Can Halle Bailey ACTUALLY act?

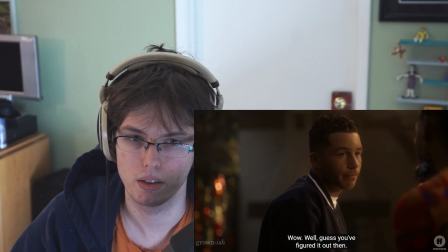253s Well, I guess you figured it out then.
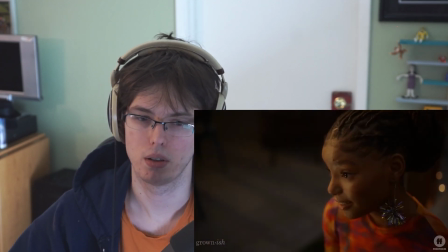256s
but the other thing that i can't seem to get past is how much i like you and how
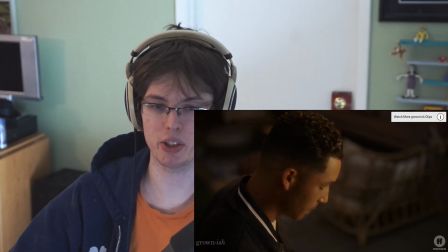264s
much i can't stop thinking about you she just turned that around real fast so
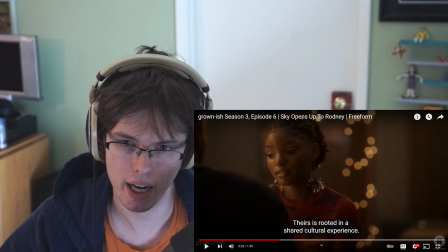273s
i like how her delivery is so
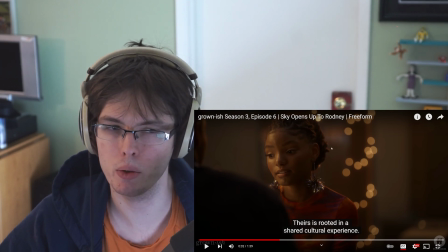280s
plain, which is good.
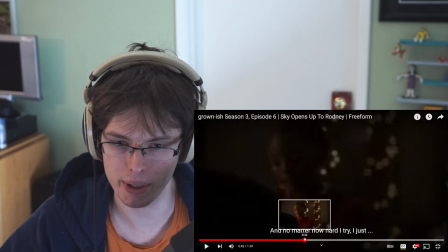283s
It's mature for a young actor or actress to be able to calmly deliver.
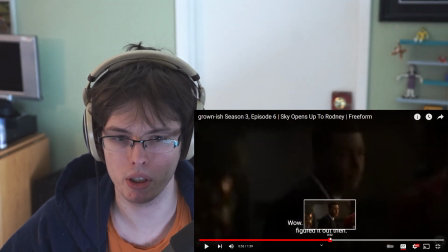292s
I think people get too interested in emoting and showing emotion, but she's not focused on herself in this scene.
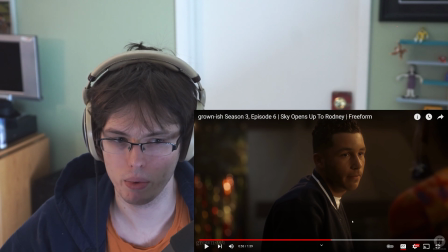300s
She's focused on communicating with her other scene partner, which is what you would do in real life,
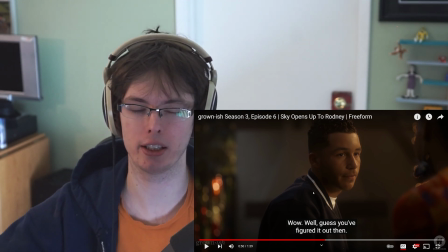308s
right? like you wouldn't go to your scene part and be like oh i feel failing it's no it's like you're going to talk to the person so i think that delivery being planned is really good
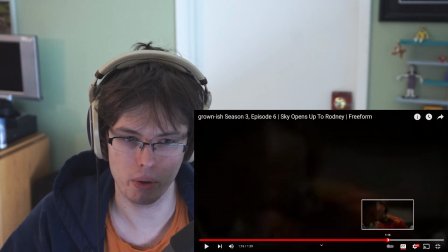316s
and then the switch to this where i like you a lot i do enjoy she is very serious about the cultural stuff that i you know don't dare comment on um but she she is
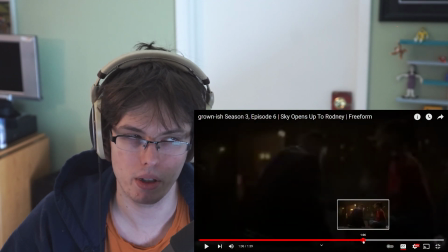333s
able to deliver the gravitas and then change what in acting school you'd call a beat just a change
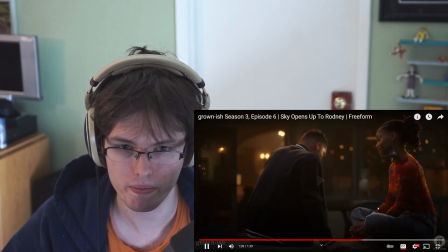339s
in topic and strategy so
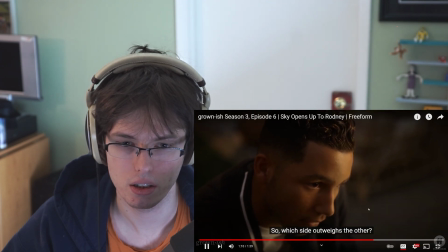344s
which side i ways the other is
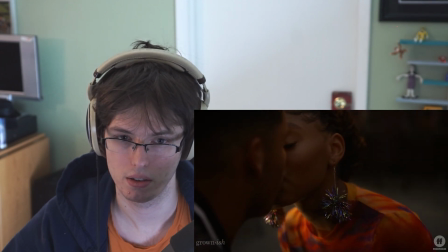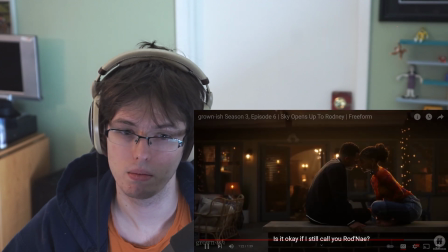358s it okay if i still call you right name
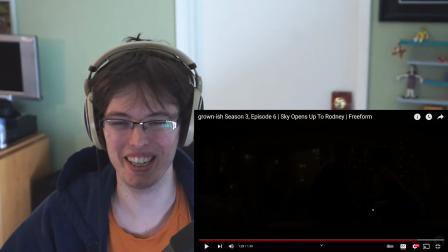365s
no that's great oh
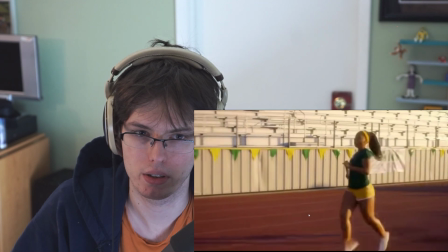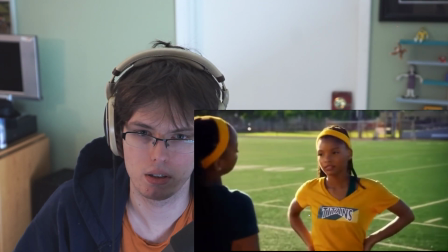373s that last one felt good yeah but those first 17 didn't
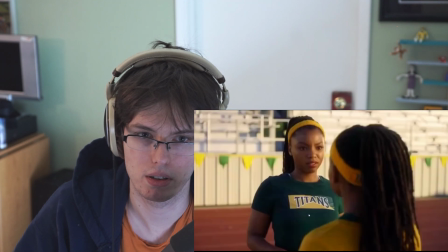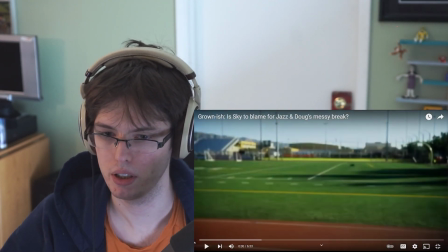385s
I like how quickly they shift from moment to moment.
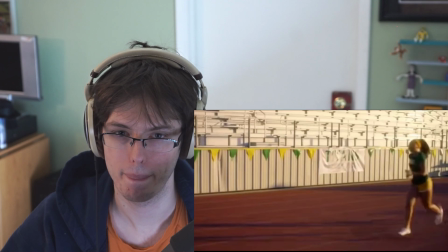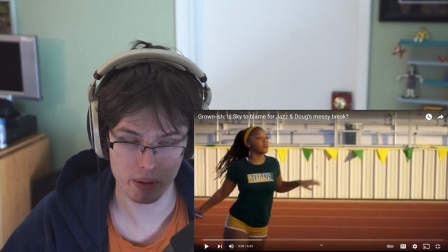399s
Good mood. Celebrating.
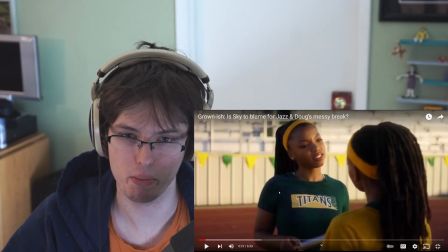406s
She's bringing her down.
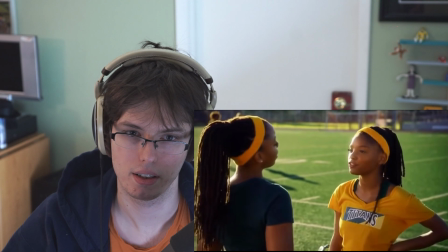412s Because I'm not the one who showed up to practice 20 minutes late for the third time this week. Sorry, I was coming from Doug's.
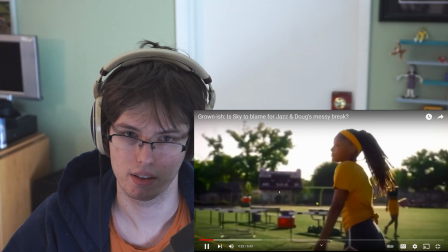419s And you know how they put the black torms all the way across campus.
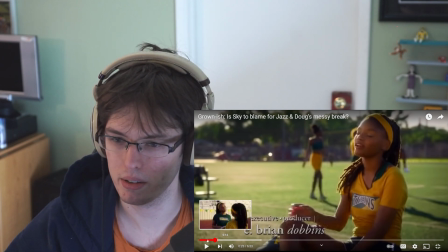423s
What I like here, too, is my favorite acting teacher, who is always amazing. It's a vulnerable choice to not lash back. And she would always say, where's the love?
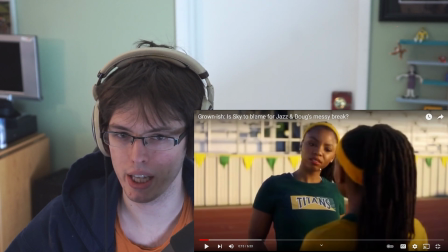440s
Right? Where's the love in the scene? So the fact that Chloe doesn't lash back is with the words, even if she didn't get direction, even if she did get direction for that, it was really, really a strong choice.
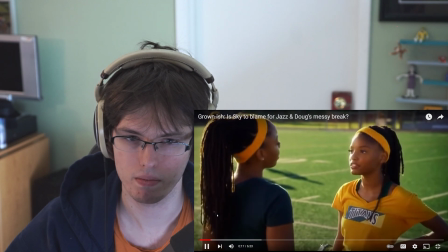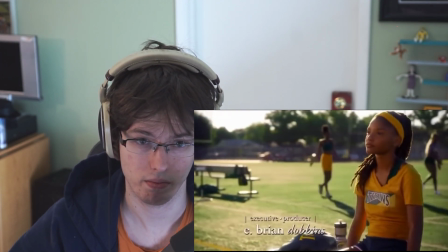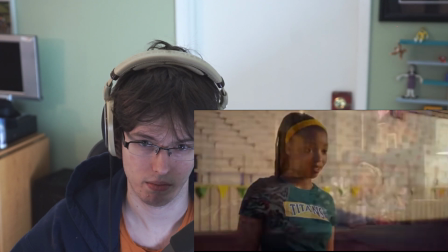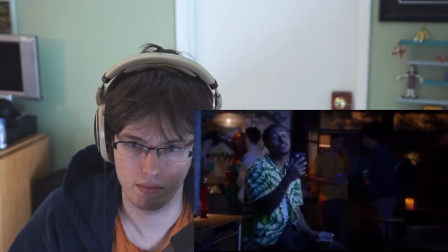472s You know I'm staying in all right, so let me see what you wear first Let me shoot. Oh, is that a onesie?
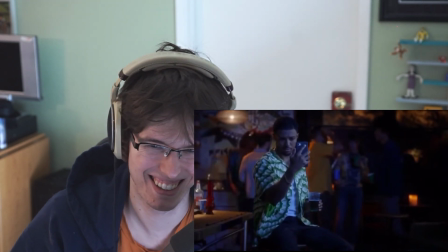479s You really wasn't planning on seeing me in a night And let's say a practice tomorrow,
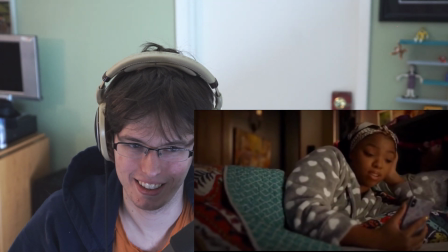486s but I'll get to see you this weekend
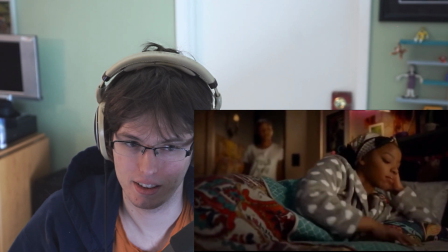490s Please take me off this call list You're not going out tonight
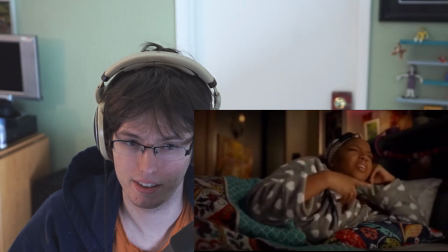499s I figured I'd get some rest.